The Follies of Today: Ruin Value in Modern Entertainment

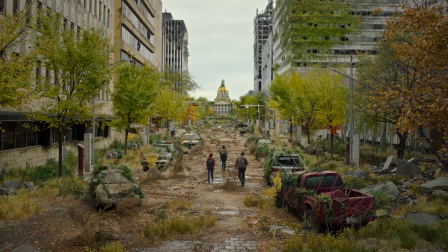By showing us the ruins of our cities,
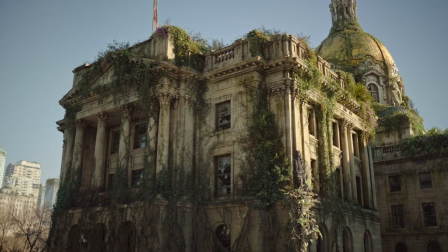these shows act as a form of morbid curiosity we're seeing our lives reworked as an overgrown tombstone we're viewing
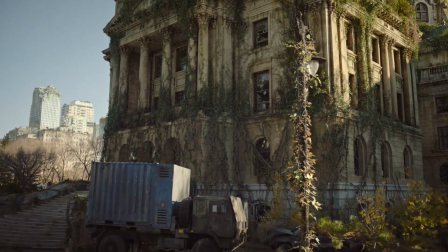our surroundings in the context of decay and destruction and we're left to ponder
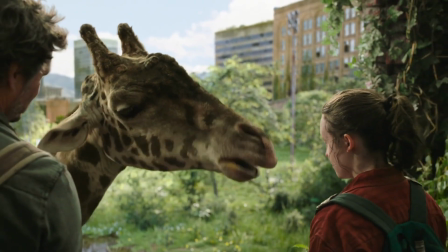the question why does it all feel so inevitable station
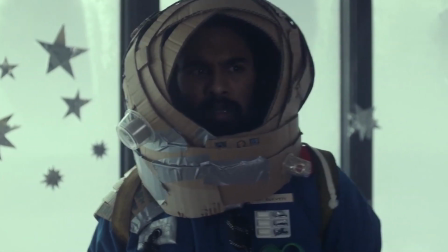11 explores how after a global pandemic which no company and power structure could survive
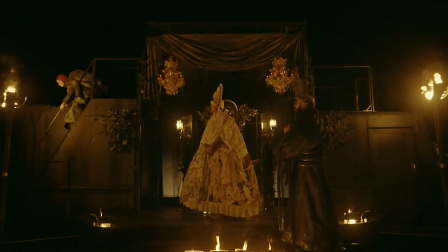some things endure art and the passion and community that art evokes.
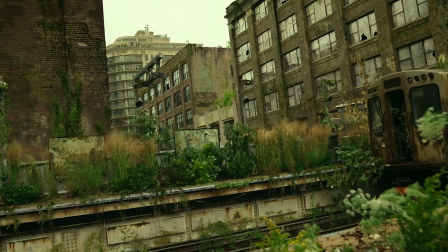The crumbling scenery of the modern world is reworked to create a new renaissance-like reality,
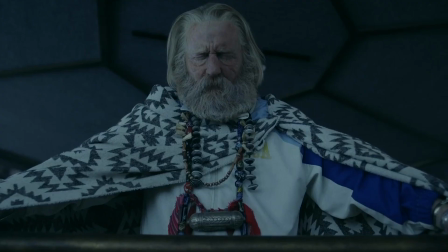showing how the pillars of society are held up by our shared love for art.
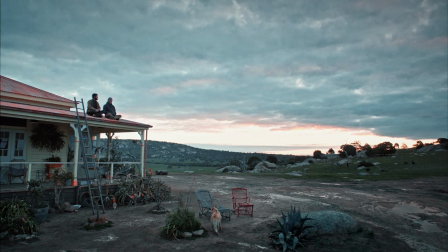The Leftovers explores how humanity reacts to the meaningless and how people will grasp desperately for reasons and explanations,
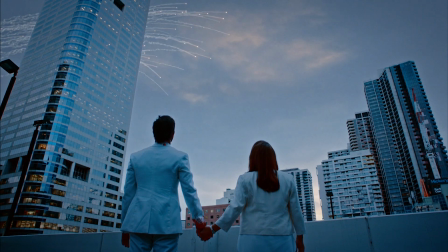like children fumbling in the dark.
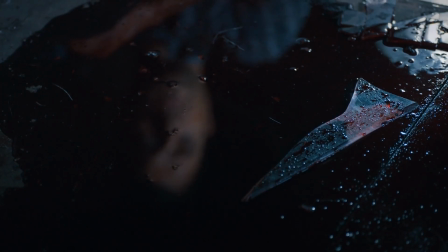The series is a profound meditation on loss and our reaction to loss, telling its three-season long story by For example,
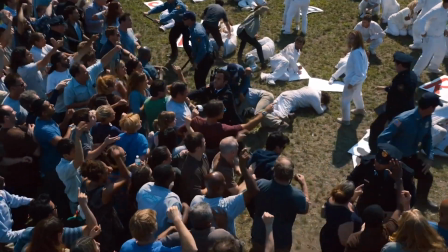playing with biblical parallels and the audience's often misguided expectation of getting answers to all the questions posed by a piece of media.
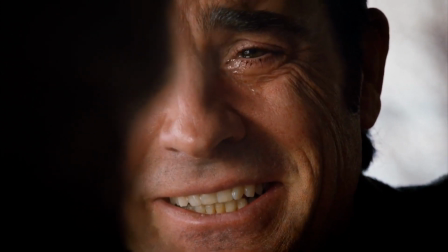These TV series highlight that it's our flaws that make us human.
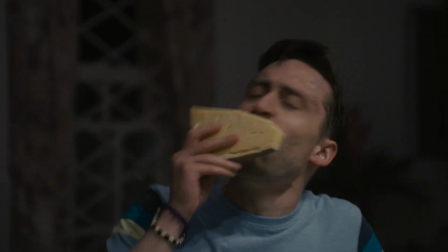Our faith, our rationale, our hope, our hopelessness, our passions and desires.
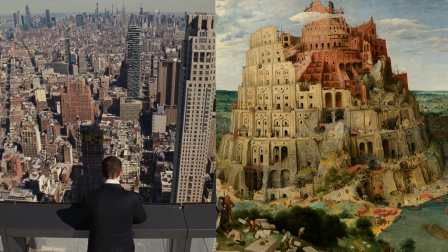Our flaws compel us to build to the heavens. Our flaws tear our empires down into ruins.
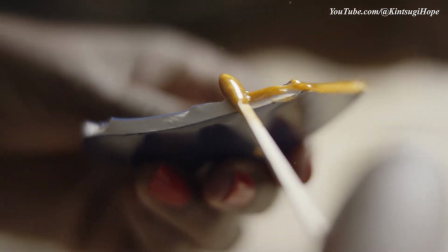Like with the Japanese art of kintsugi, it's our flaws that give us character, like the cracks in a piece of pottery beautifully filled in with gold,
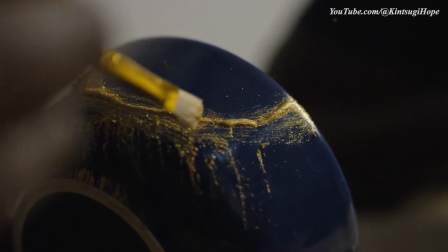something broken, reworked into something unique, with its own history and its own kind of beauty.
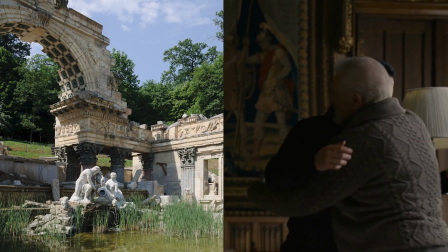All of these, and more, serve as examples of the follies of today.
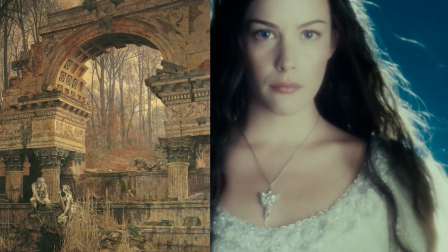They are pieces of art that serve as aesthetic and emotional reminders of the transience of human nature.
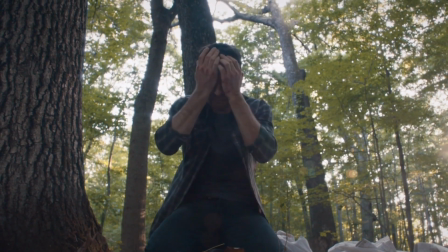We're driven to embrace these intrinsically human flaws as parts of our shared history and of our individual uniqueness,
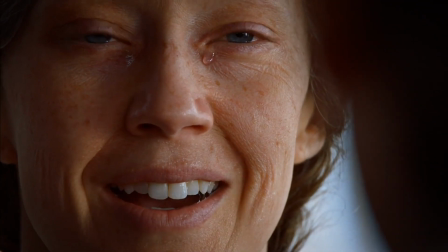and therefore as something beautiful. And we're encouraged to view our present through a lens as if we're observing the past.
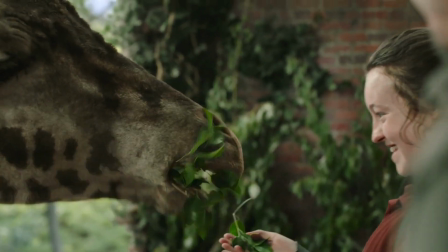And that, more than anything, is what makes these follies of today so crucial to our understanding of the present.
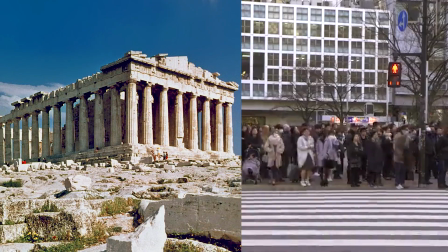Because to understand what is, one must embrace imperfection,
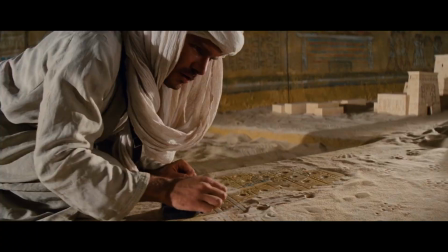and nothing is more timeless than the deep human fascination with ruins, impermanence, and the beauty of decay.
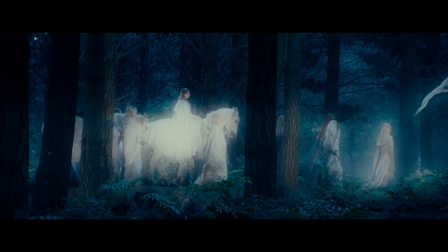It
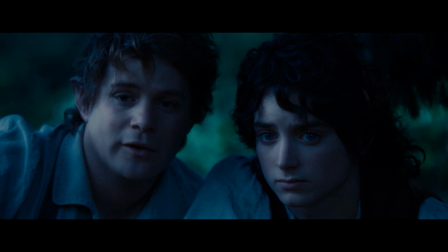makes me sad.